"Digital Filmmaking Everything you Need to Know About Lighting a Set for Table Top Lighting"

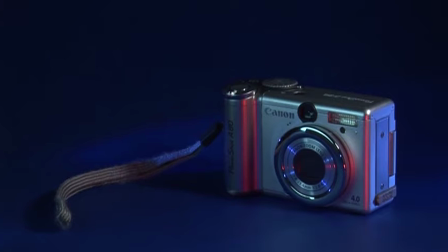991s
And because we're using a very soft key, it's actually not very distracting. It's not too bad actually. If the intention was to light the camera, this is not how I would do it. However, it is actually working pretty well considering.
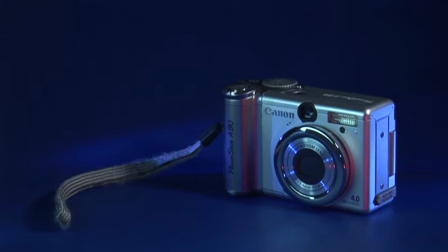1001s
The metal skin of that camera is absorbing more light than the plastic of the robot was. So it just needed a small bump in exposure, but that's about it.
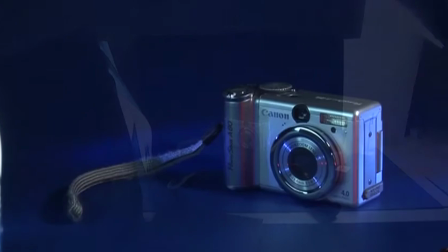1008s
So let's go ahead and tear it down and see what it would look like if we hadn't used any of our lights, and see if it was just a key, what would this image look like.
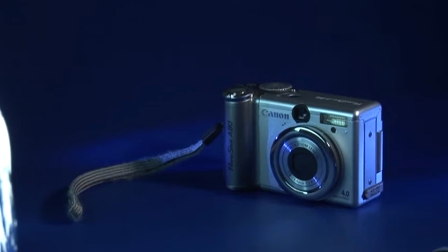1015s
There goes the red light, there goes the LED that was making the blue light on it, there goes the background light,
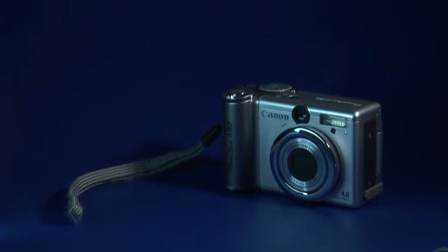1020s
and there goes the rim light, there goes the other rim light, there goes the fill.
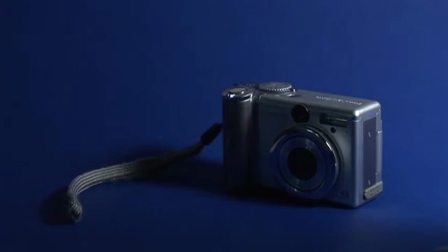1025s
We're taking away the cards. Now it's just being lit by the key light. So there you go.
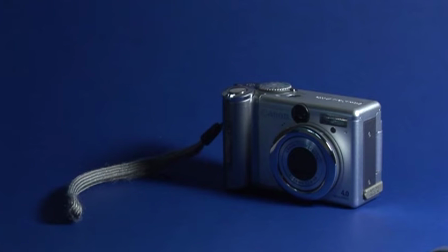1030s
That would be the image without any lighting if you had just put the camera on a table and put a light on it. Now let's watch it in reverse order and make sure we know exactly what we did.
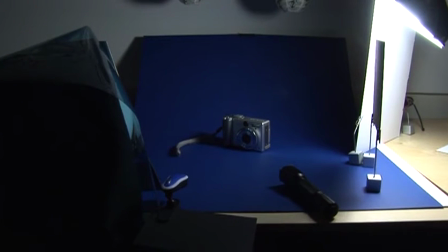1037s
Now the last three setups are pretty interesting if you're into futuristic type things. But what if you're not?
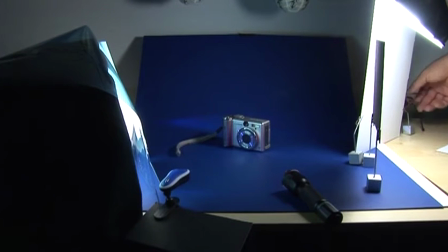1042s
What if you want to know how to light something more classic? Let's just say a Super 8mm camera and its splicer.
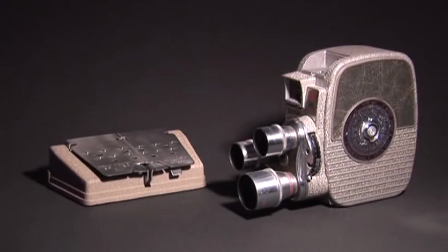1048s
This is what it would look like if you put a light directly above the camera, like a lot of people do, and just try to take a photograph of it this way, or try to shoot some video of it that way,
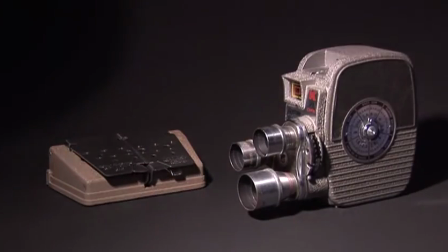1057s
maybe do some pans and tilts on it. Doesn't look very interesting, but if you take the light off to the left hand side, it starts to get some character.
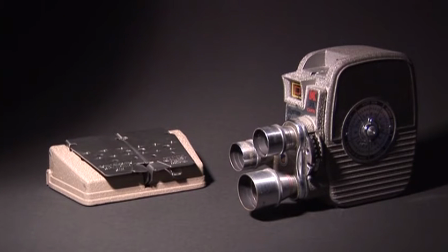1063s
Mainly because we're starting to get a shadow off to the right hand side of the frame, we're starting to get a little bit of character, the camera's starting to feel like it's three-dimensional.
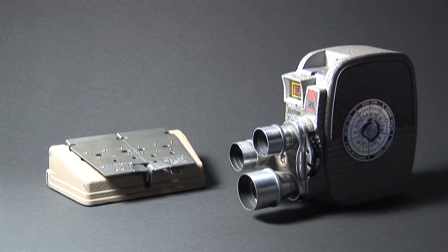1070s
But let's just say we decided to use a soft fluorescent light instead of that hard light that we had on the left hand side. At first it doesn't look very good, but when we iris down and we do some things,
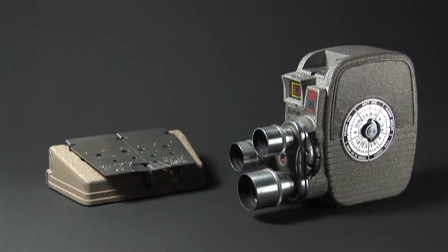1079s
it's going to look really nice. There we are irising down, so we're bringing it down to exposure, and we're bringing in a fill light on the right hand side so we can actually read the lettering on it.
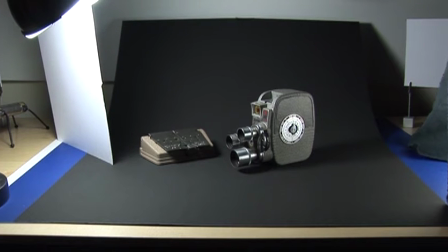1086s
Now we're going to bring in a cardstock on the left hand side of the frame to block some light off the background, just like we learned in the last section.
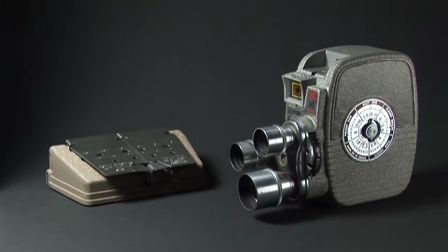1092s
After a little bit of manipulation, we can get that flag to block just enough light off the background that it will have separate exposure from the camera itself.
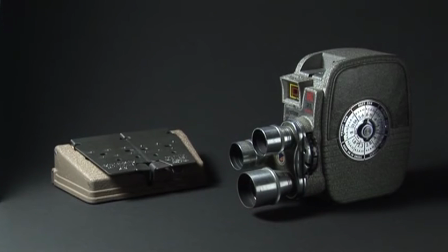1099s
So there's the set as we have it right now. The next thing we're going to try to do is bring in a flag on the right hand side of the frame to block some of the fill light off of that metal dial. It darkens the right side of the camera, and it also breaks up that metal dial and makes it more interesting. Darkening the edge of your frame is always going to draw more attention to the center where it ought to be.
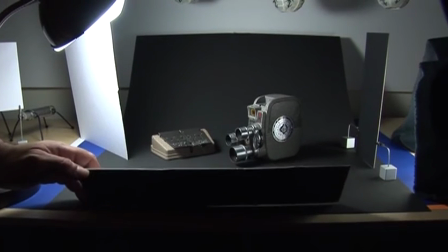1116s
Now we're going to bring in a reflective card in the center of the frame, as you can see it right there, to bring up the front element of the camera.
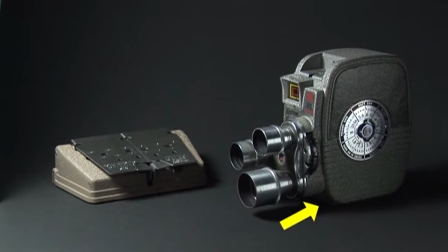1122s
Watch it lightening the shadows at the front of the camera as we swing it in and out.
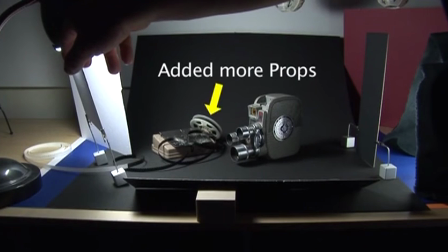1126s
As I said before, darkening the edges of the frame is going to draw more attention to the center, so we're going to darken the bottom left hand side with a small flag.
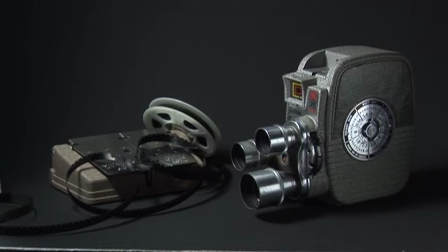1133s
As you're doing your lighting, make sure you keep checking back with your monitor. That way you can make sure that the magnitude of the effect isn't too great.
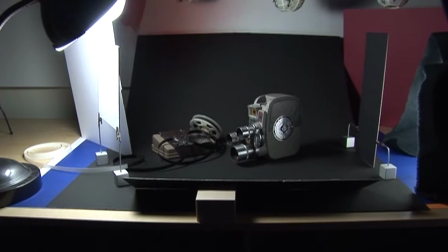1139s
Next thing we're going to do is try to color the frame a little bit. We're going to try to put in this full CTO, color temperature orange gel, and color the key a little bit to see what would happen.
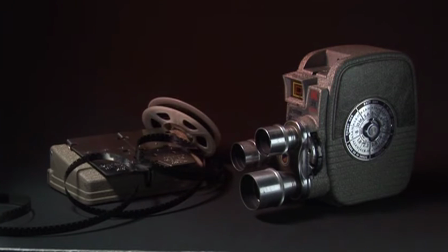1148s
We're going to try to color a portion of the light or the entire light.
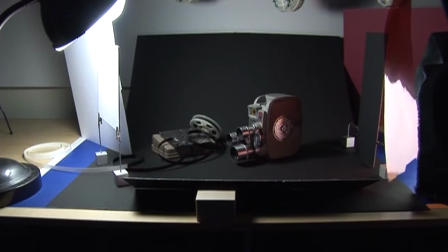1151s
And I personally don't like that effect, so I switched it over to the fill light to see what would happen then. I personally like that effect a lot better.
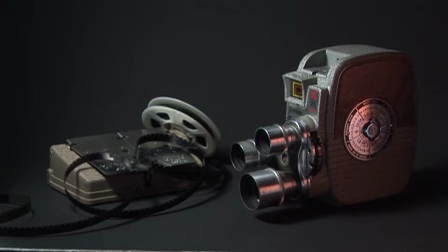1157s
It was a little bit more subtle. It only colored a part of the frame and not the entire frame as if it were the key light.
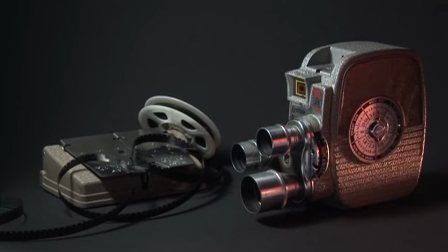1162s
Next I brought in a xenon flashlight with a CTO gel on it because I wanted to bring up the texture of the camera on
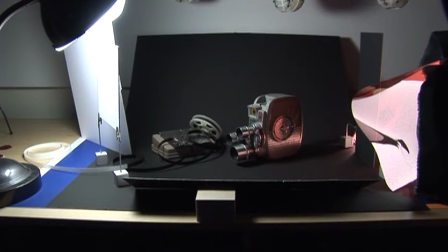1167s
the right hand side of the frame. And it worked very well as a rim light because it brought up that fine texture that's on the camera so it feels
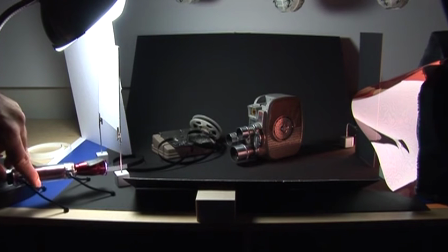1173s
like you can almost touch it. Next I brought in another flashlight on the left hand side of the frame with double CTO on it.
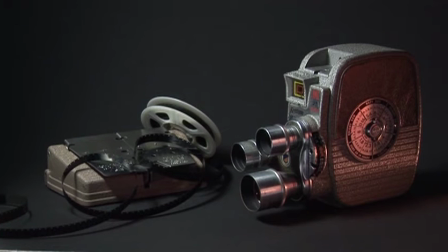1178s
And the reason I used double CTO is because it was an LED light, so it's more blue and it requires more CTO to get that orange look.
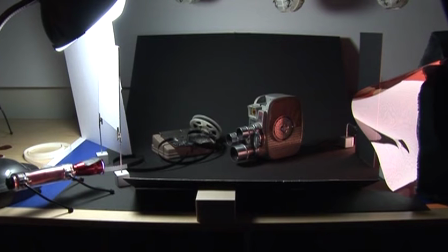1185s
The purpose of that LED light was to bring up that dark area in front of the splicer.
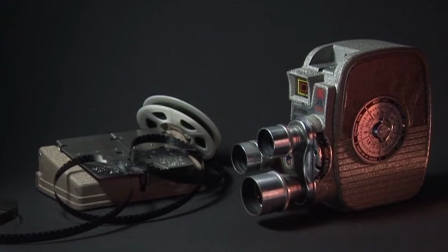1189s
So now the image is complete. Now the setup is ready for us to do pans, tilts, zooms, whatever we like to present this product.
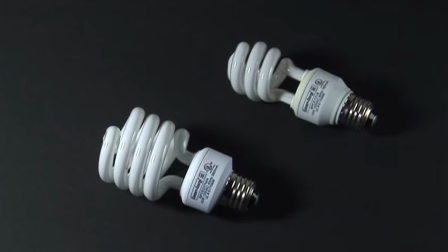1195s
Now that we're done with our tabletop setups, I wanted to take a couple of minutes and actually show you some of the instruments that we use to arrive at the final frames. The first thing I want to show you is the fluorescent bulbs. The one on the top right hand side is about $1.50 a piece, the one on the bottom left hand side is about $2 a piece.
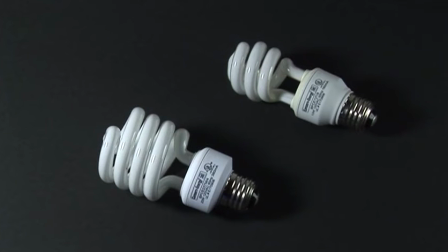1210s
They're both made by Conserve Energy. If you buy them in bulk, if you buy 4 of them at a time instead of just one at a time, you're literally only paying $2 a piece for them. The one on the top right hand side is only 13 watts, but it puts out the equivalent of 40 watts. The one on the bottom left hand side is 23 watts, puts out the equivalent of 80 watts.
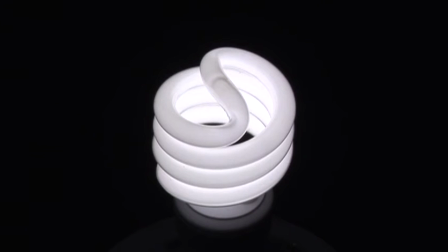1227s
Here we irised our camera down to about f11 and used 2 levels of ND so we can show you exactly what the bulb looks like at full flame.
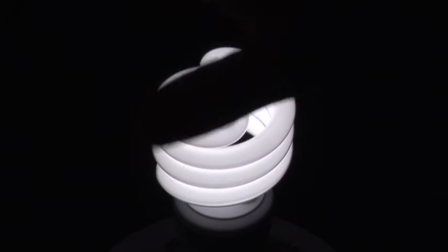1233s
They do have a slight greenish color cast, but that's easily corrected either by white balancing to them or by using an 8th magenta color correction gel.
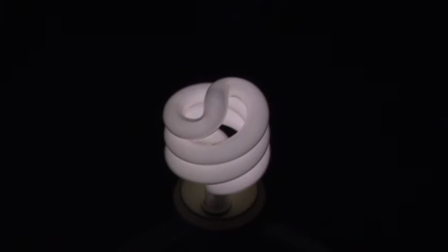1241s
The effort is worthwhile because they emit almost no heat. That's why I can safely handle them with my bare hands even when they're on. You can see how the 13 watt model emits a lot less light at the exact same exposure than the 23 watt model. It has a slight flicker to it until it warms up and gets a temperature. Here are the bulbs next to some other more conventional bulbs.
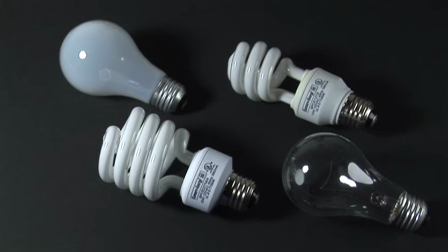1259s
The one on the top left hand side is the soft diffused bulb, it's about 40 watts, and the one on the bottom right hand side is the bare bulb that we used in the card table scene. Here's the 40 watt standard bulb at full intensity at the exact same exposure as we used for the 23 watt and the 13 watt fluorescent bulbs. Here's the 23 watt bulb. You can see that it emits a lot more light while using about half the energy of the 40 watt standard bulb.
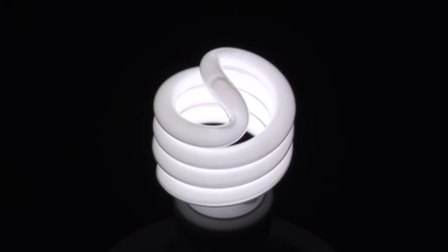1282s
So it emits twice as much light, uses half the energy.
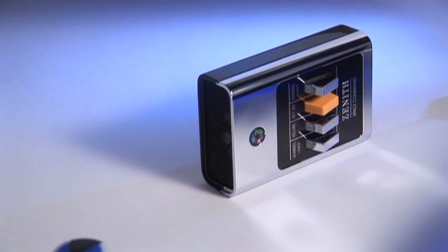1285s
That's why it's really nice to be able to use these all day long in a tabletop setup, especially when filming food or other things that can melt under heat. Now here's the 40 watt bare bulb that just has a thin filament on the inside and it doesn't have that diffused glass that makes the filament larger in size.
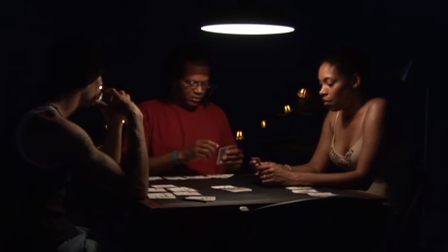1299s
That's why the light from this is very sharp and the shadows that are generated on the objects are extremely hard shadows.
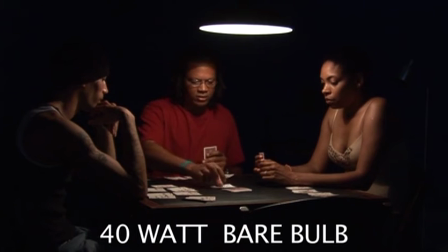1305s
This is the same bulb, of course, that we used in the card table scene to light the people's faces.
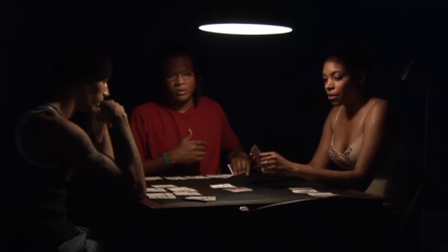1310s
Notice how it makes a very defined edge along Daniel's forehead, and also it makes very sharp shadows underneath Elaine's chin. Those can be exploited to great effect in situations like that, where it actually calls for hard shadows.
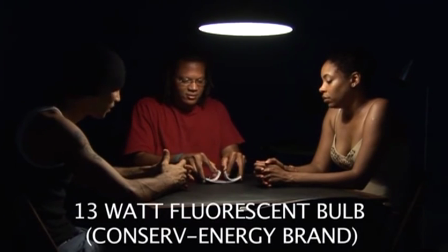1322s
Here's the 13 watt fluorescent bulb in the exact same situation.
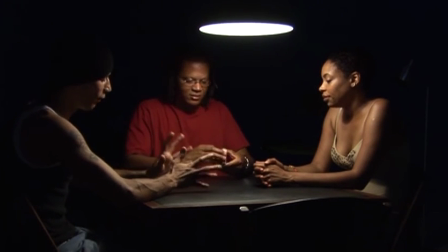1325s
You can notice it has a little bit more of a greenish tint to it, which actually serves the situation a little bit, but it also has no hard shadows at all.
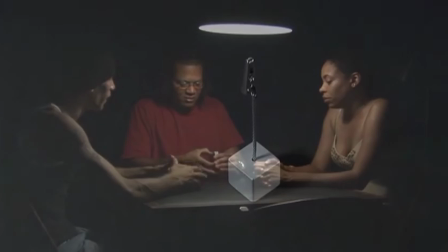1332s
So if you didn't want to make hard shadows, you could use that bulb instead. Let's talk about some of the other accessories that we used in the tabletop setups.
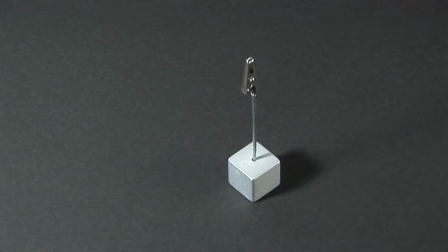1339s
I bought 8 of these metal-based alligator clips for about $10 from a local store.
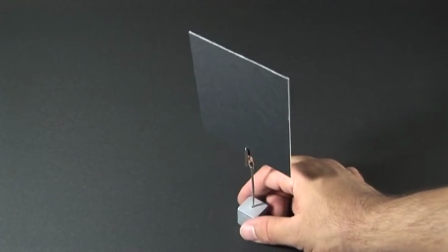1344s
You can find them at most bookstores, and they're really great for actually holding these miniature flags that we were using throughout the setup.
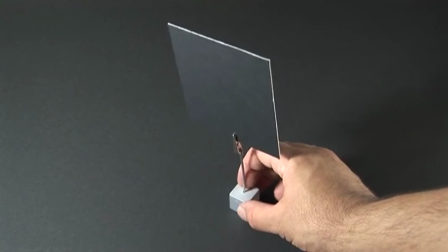1350s
These flags are fantastic because they're black on one side and white on the other, so they can either be used for negative fill or positive fill depending on what you're using for that situation.
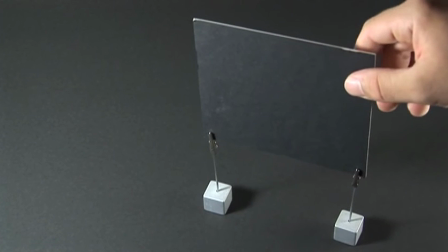1358s
They're cut from large pieces of cardboard backing that's used for mounting photographs. Here we're using 2 clips to mount a larger flag.
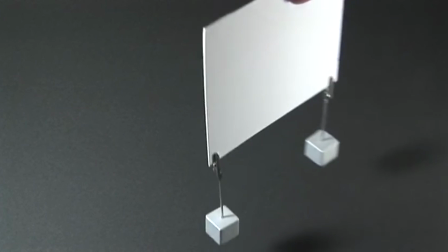1365s
And as soon as you turn it around, it becomes a reflector,
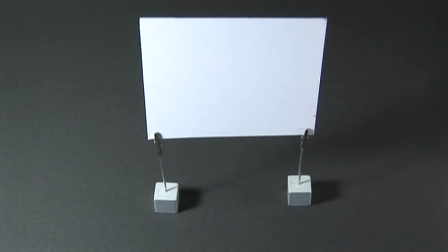1368s
or you can use it for making reflective lines in the surfaces as we discussed in one of the setups. You can also use the clips to mount the flag directly to the countertop.
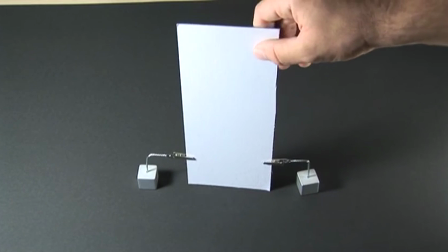1376s
This is useful when you want the reflective line or the negative fill line to start directly from the countertop.
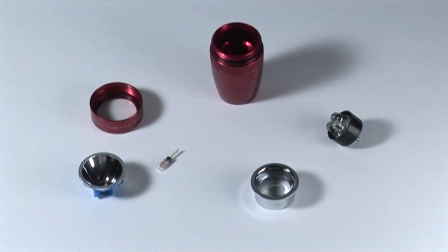1381s
Next thing I'm showing you is a kit for converting a standard AA mag light to an LED light instead. The bulb on the left hand side is the standard xenon bulb that comes with the mag light. The LED cluster on the right hand side can be purchased for about $10 and it converts a $5 mag light into a powerful LED light.
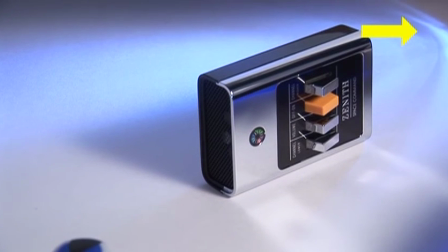1398s
Total cost is about $15 and you get a much more powerful LED light that uses standard AA batteries and it's very rugged.
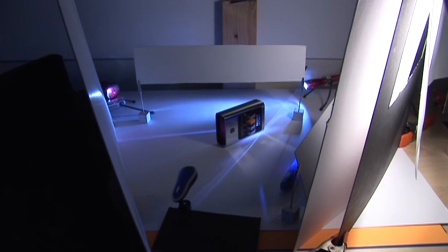1405s
It also comes with a push button switch on the back, which makes it real easy so you don't have to twist the head every single time to turn it on and off.
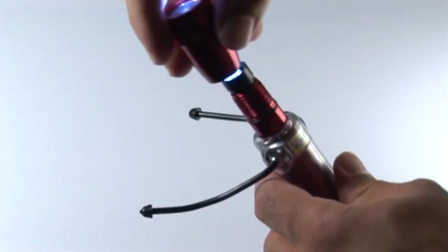1410s
You can also buy this flashlight mounting device for about $5, which allows you to lock in the flashlight into any position that you need and make just the right light.
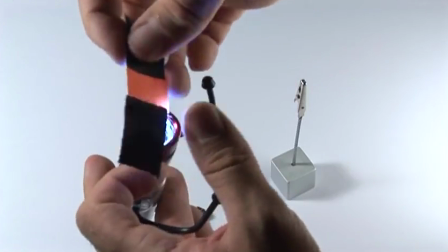1418s
You can also add gels by the use of some gaffer's tape.
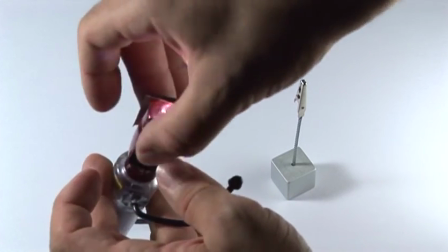1421s
You can use any gel that you like, just cut it into a very small square inch, and then use 2 pieces of gaffer's tape to mount it in place.
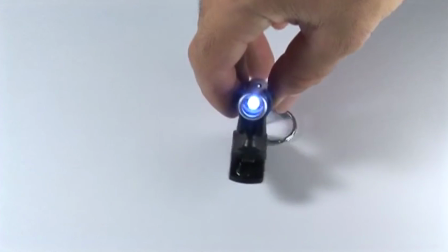1427s
Another useful LED light is this miniature one for about $10 that comes with its own stand so you can position it any way that you like.
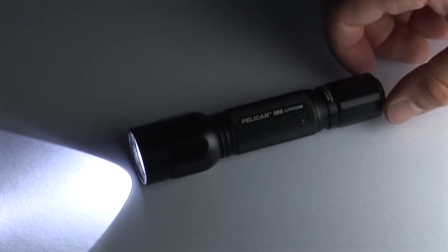1434s
And it makes a great rim light. This police flashlight is the Pelican M6 Lithium.
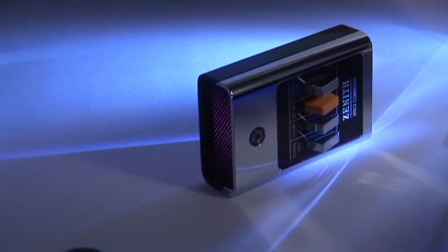1438s
It's the same one that we used earlier to make a red light in front of the Zenith Space Command remote control.
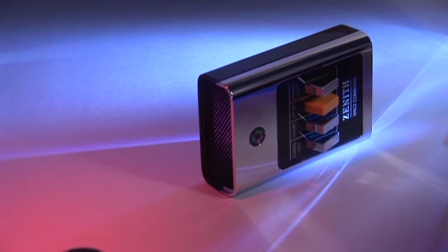1443s
Because it's powerful at 8 watts and because it has a great reflector, it can push through diffusion and gels and still maintain its brightness and saturation.
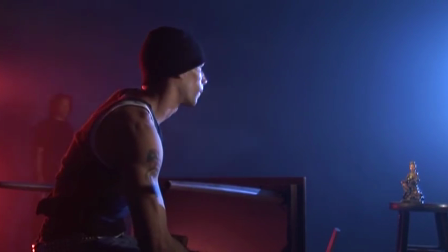1450s
We used it to great effect earlier in the scene with Arnie and Daniel, and it was really the only flashlight we had that was able to be visible even in that extremely bright situation.
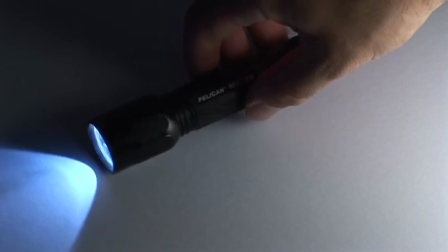1459s
Pelican also makes an LED version of the exact same light called the M6 LED.
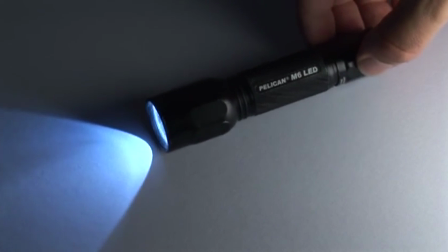1463s
It has a 1 watt Luxeon inside it, so it's 8 times less powerful, but at the same time, it's 40 times more efficient.
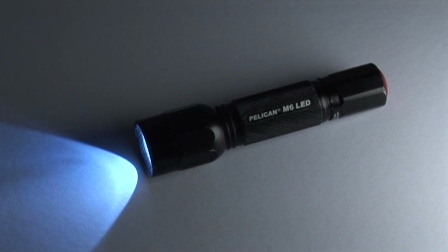1469s
So if you need a little bit more light, not quite as much as a xenon, you can use the M6 LED.